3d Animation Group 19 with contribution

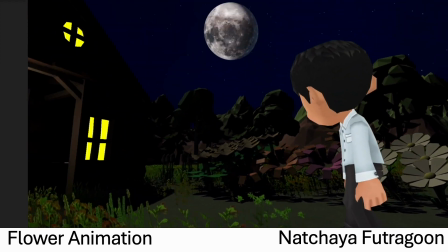[5:23]
However, as we change the camera angle, make the scene darker and add particle system like smoke to highlight the man emotion,
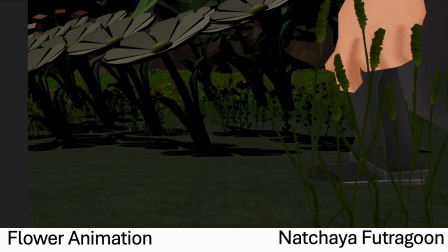[5:31]
so we couldn't see flower much in the scene like this anymore.
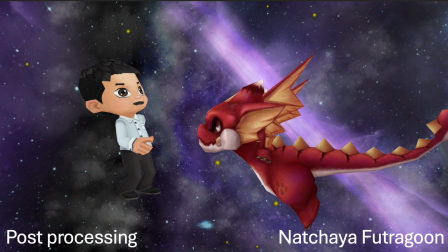[5:35]
For this scene, I did the post-processing in this scene by using the global volume, adjust the color, bloom, vignette,
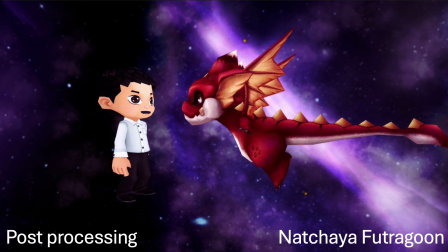[5:43]
and lift gamma and gain, as I want the scene to be darker and to highlight the star and the galaxy light.
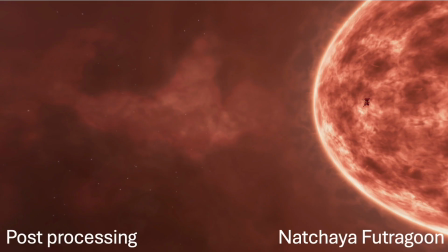[5:54]
And also with this scene I also changed the tone mapping,
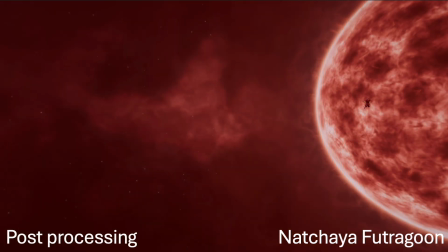[5:59]
adjust color, bloom, vignette to raise the contrast of the red color to make the scene feel more dramatic.
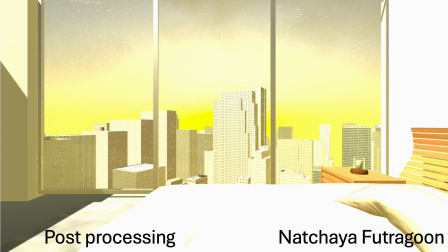[6:07]
In this scene, I adjust the color to reduce the yellowish and add another color,
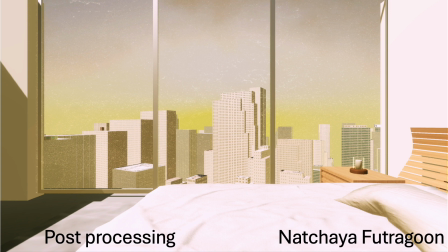[6:13]
and also add a depth of field to make this scene more believable.
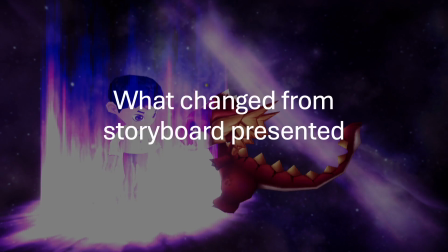[6:19]
There is one thing that changed from the storyboard that we present in class.
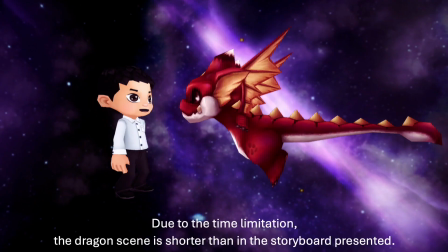[6:25]
Due to the time limitation, the dragon scene is shorter than in the storyboard that we present.
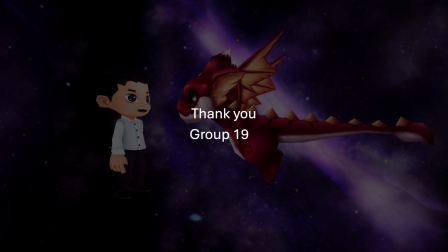[6:33]
That's all from our group. Thank you. Hi, my name is Patrick Owens.
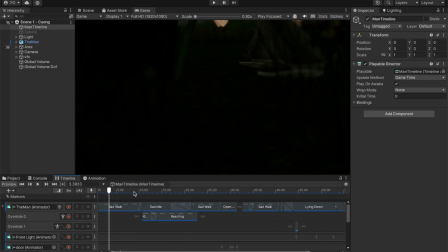[6:39]
In this assignment,
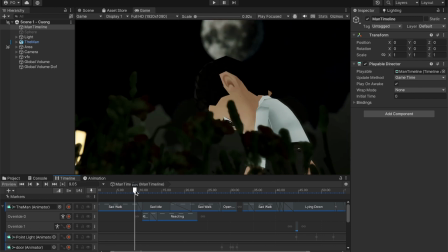[6:42]
I responsible to create the animations for the man animations.
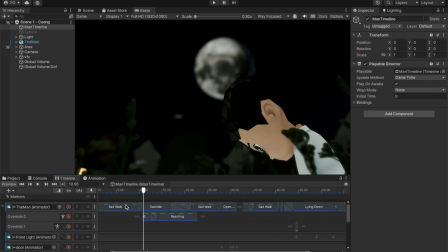[6:49]
So in here, I mostly use Mixamo to create the animations. So I create the timeline for the animations and also the camera cinemachines, and then Chuang also helped me to create the
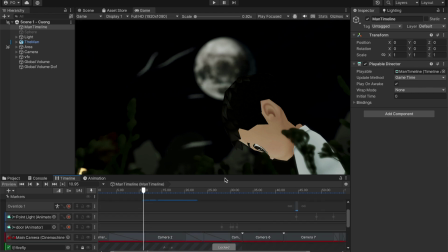[7:08]
effects and also helped me to readjust the animation. So he did the final animations, and also like he also changed the camera positions. So this is the scene 1.
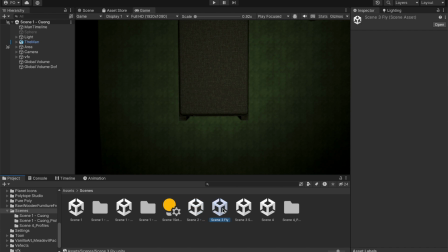[7:25]
I also created the scene 3. So this is the flying scene.
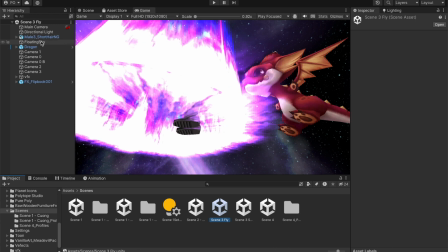[7:32]
So in this flying scenes, I also are responsible to create the timeline to animations.
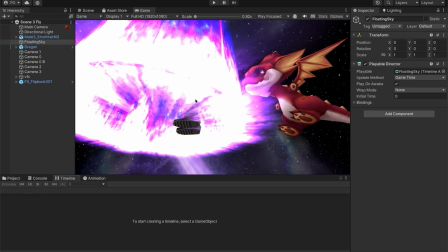[7:41]
So in here I attach
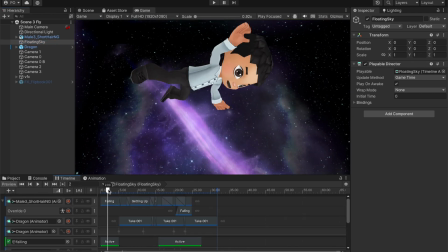[7:50]
I also using Mixamo to create the animations, and I also add some
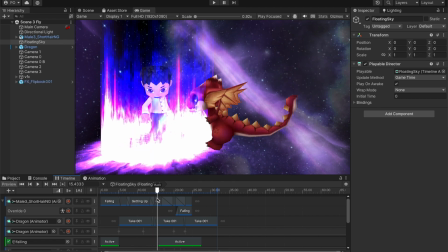[8:00]
VFX. So I created the magic circle in here to create the magical effects,
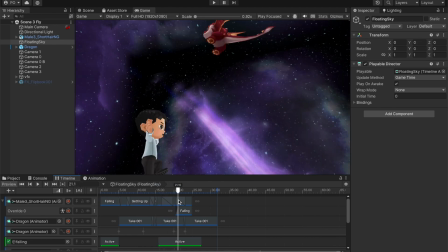[8:09]
and then also the flying effects.
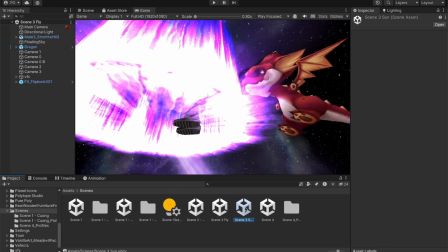[8:11]
So I also created the scene where the characters flying. So I also using the Mixamo to create the animations. And lastly,
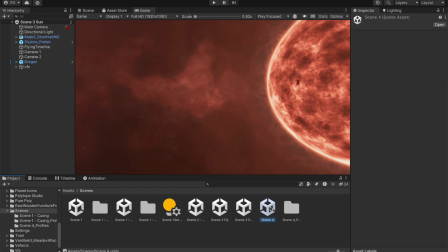[8:27]
for the scene 4,
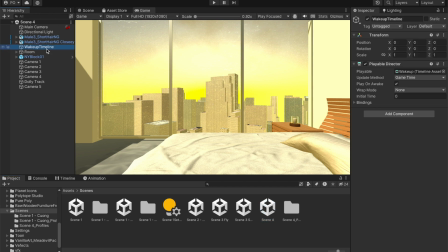[8:31]
I also responsible to create the timeline for to
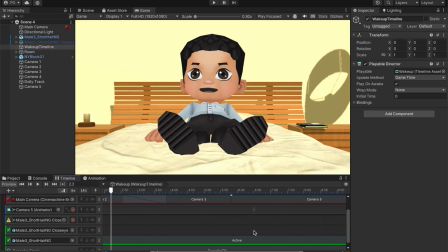[8:38]
create the camera positions, as also the animations for the characters.
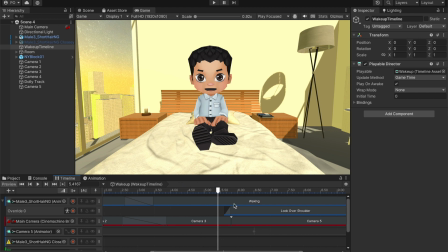[8:47]
And also I created the Mixamo, and also using some of this,
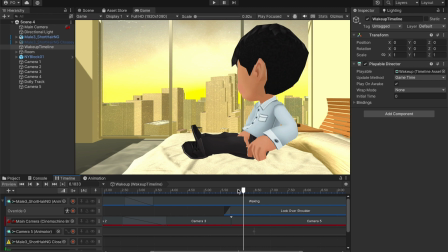[8:52]
I'm using the dolly tracks and camera to create the dolly effect on the scene.
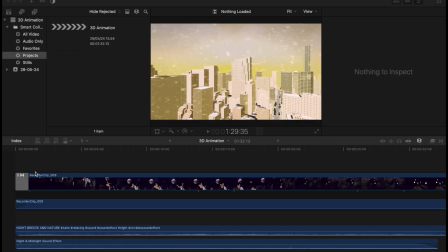[9:00]
Actually, we are using video editor to combine all the scenes from the
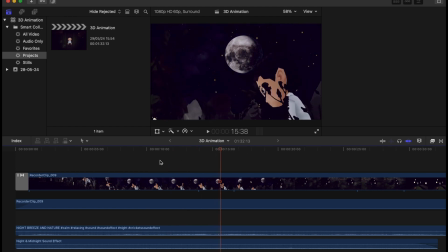[9:07]
recording scene from the Unity, because like we want to add a multiple sound in there. I know that we can add sound on the Unity, but sometimes we couldn't align the sound perfectly on the Unity.